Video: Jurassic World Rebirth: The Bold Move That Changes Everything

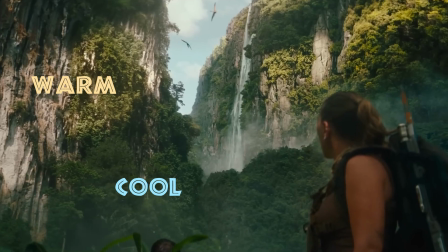Control versus chaos. Of course, not every single shot in the film can follow this rule to a T, but the intent is clear.
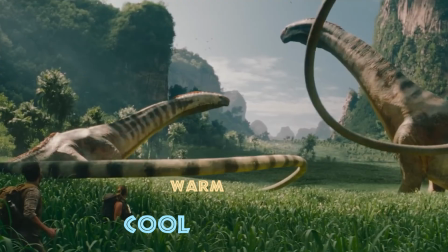In the film's most epic, carefully composed shots, the humans are cast in shadow.
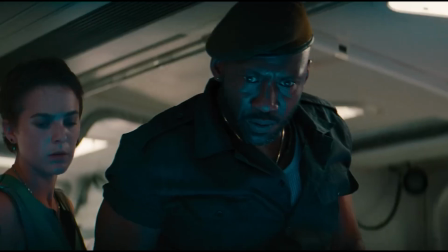The cool color palette around the humans is a theme throughout the film, versus the warm sunlight of nature and the animals.
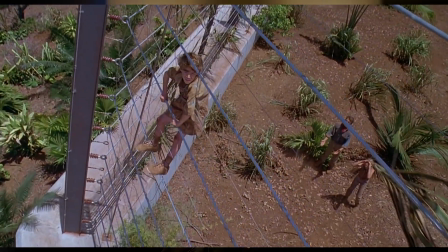And no color has more impact in Rebirth than red. In the original Jurassic Park, Spielberg uses the color red sparingly and deliberately.
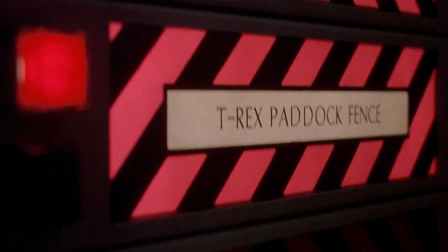I'm gonna count to 3. 1.
Just flashes of emergency lights and a flare to distract the T-Rex.
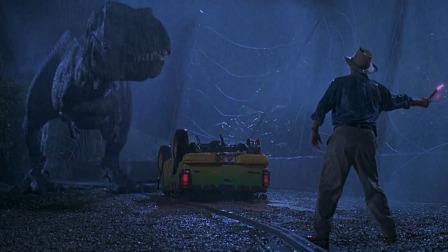Hey!
Both times signaling danger at just the right moments.
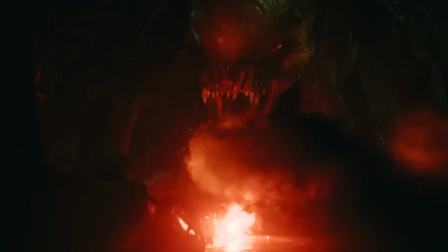In Rebirth, red now floods the frame. It's
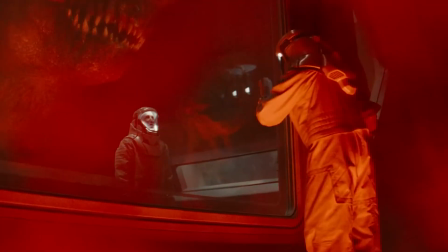It's the main color that surrounds the mutated TRex. This isn't just the environment reacting to the creature.
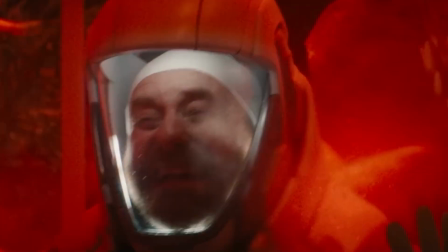This time, it defines the creature itself. The TRex's very existence is the embodiment that something is wrong.
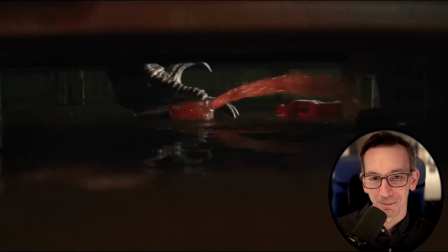I love the symbolism of this gag. Danger's literally spilling out with every step.
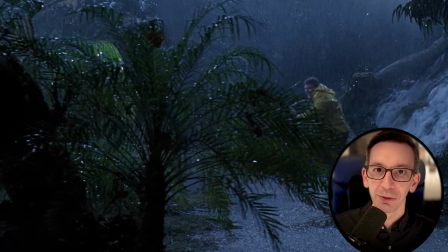Even the product placement isn't safe. So given how red was used so sparingly in Jurassic Park,
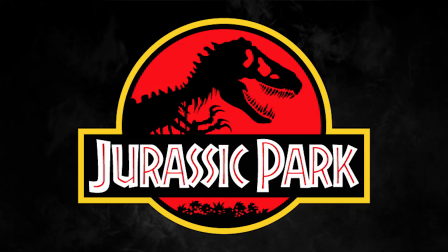it's ironic that red is the main background color in the Jurassic Park logo, because it should have been the color for Rebirth.
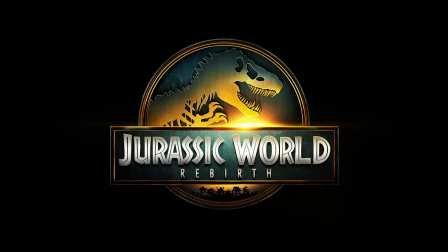So how did they raise the stakes in the logo for Rebirth? At first glance, it looks like a sunrise, fitting for the title, Rebirth.
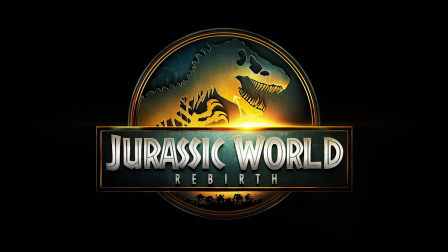But look closer. The way the light bursts outward, how it bleeds under the TRex, it doesn't feel gentle or symbolic of a new dawn. It feels violent, radiant. To me, the sun isn't rising, it's detonating.
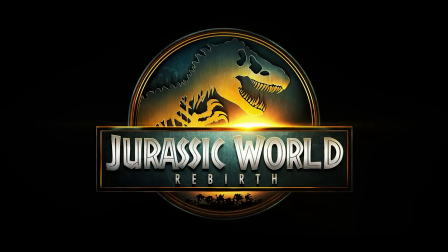That looks like the beginning of a nuclear explosion. I think the dinosaurs are being compared to nuclear fallout. And that tracks with the plot so much better. We're dealing with genetic mutations, not natural evolution. They also animate the blast like a miniature mushroom cloud.
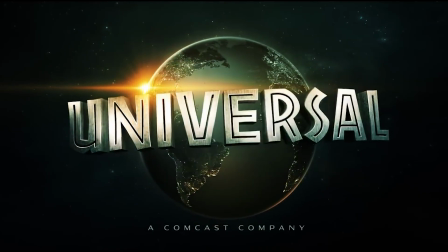Echoed again in the modified Universal logo, right by the secret island's location on the map. It's a warning baked into the branding. Rebirth isn't a return to nature.
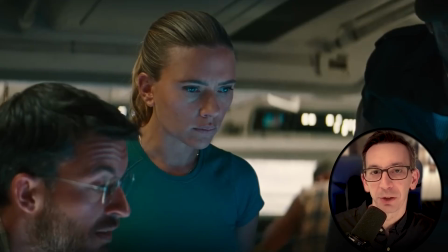It's the aftermath of playing God. Which begs the question, is a nuclear device ultimately the only way to fix this mess?
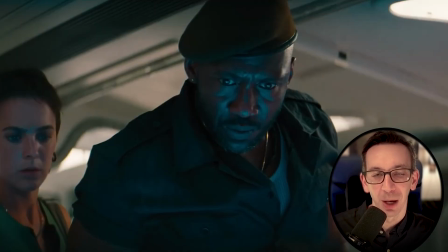I wouldn't be surprised.
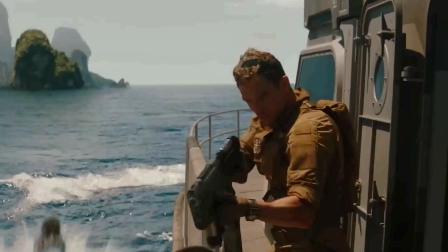Director Gareth Edwards goes nuclear to demonstrate the folly of man, how our arrogance with science and nature backfires.
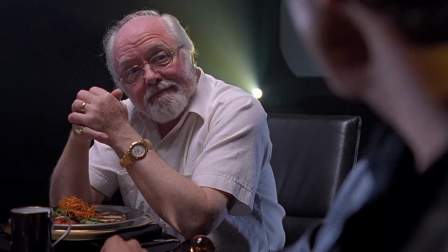Just like the atom bombs. Jeff Goldblum said in the original Jurassic Park what real scientists warned about nuclear weapons.
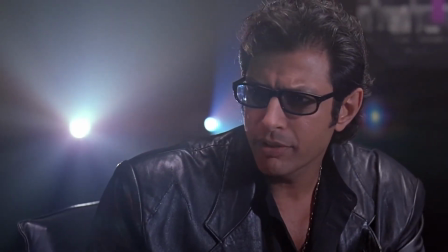Your scientists were so preoccupied with whether or not they could, they didn't stop to think if they should.
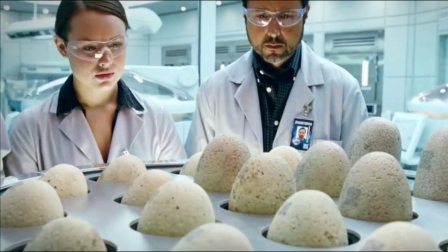It also explains why the scientists who used to wear regular lab outfits now have to wear hazmat suits.
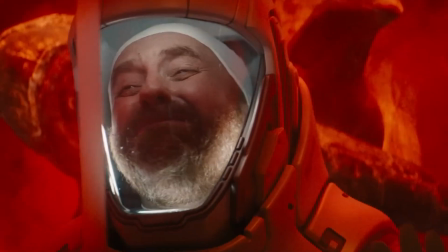The stakes are higher. Going nuclear is literally in Rebirth's DNA, and Edwards uses it to up the ante to the highest degree.
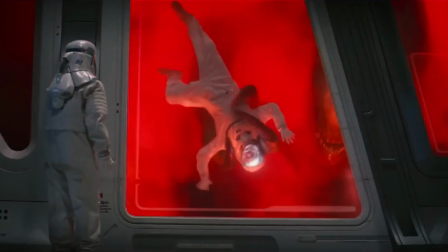And since we're here, this shot of the TRex dragging the helpless scientist up the wall to demonstrate its power,
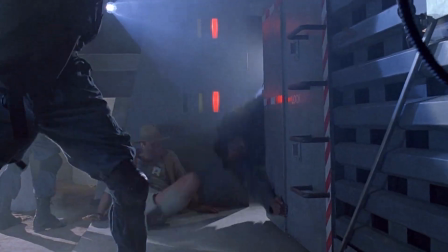it's a clear ode to the opening scene of the original Jurassic Park, a similar type of message now told in a more contemporary way.
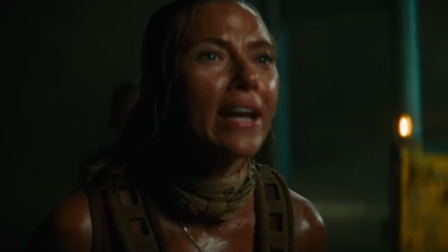And here's that message.
Duncan!
The dinosaurs were never the villains.
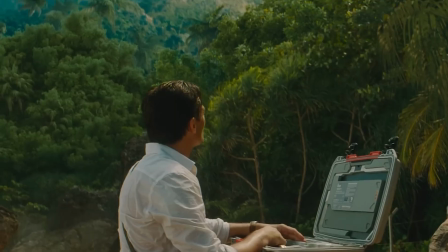The real danger was our belief that nature could be patented, mutated, and sold.
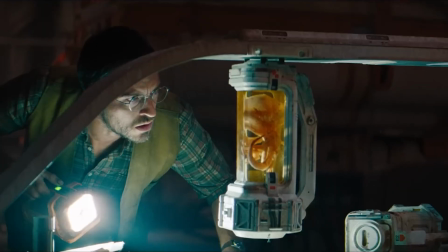Jurassic World Rebirth doesn't just show us what we've created, it shows us what we've become.
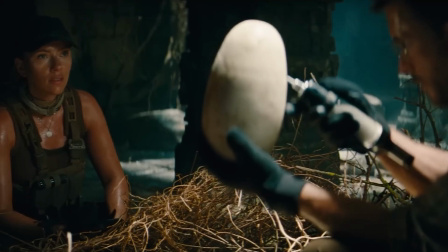We didn't just bring dinosaurs back to understand the past, we brought them back to gamble with our future.
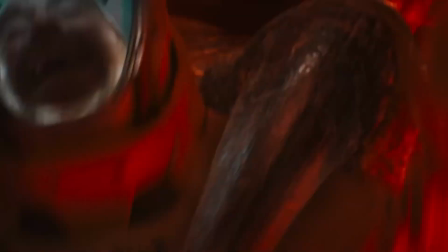It's a clash between creation and destruction, and buried in every frame is the folly of man.
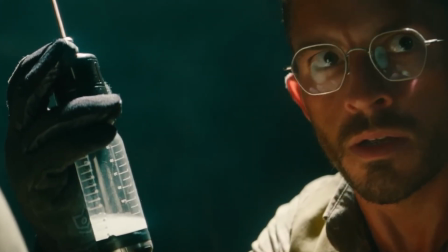Thanks for watching.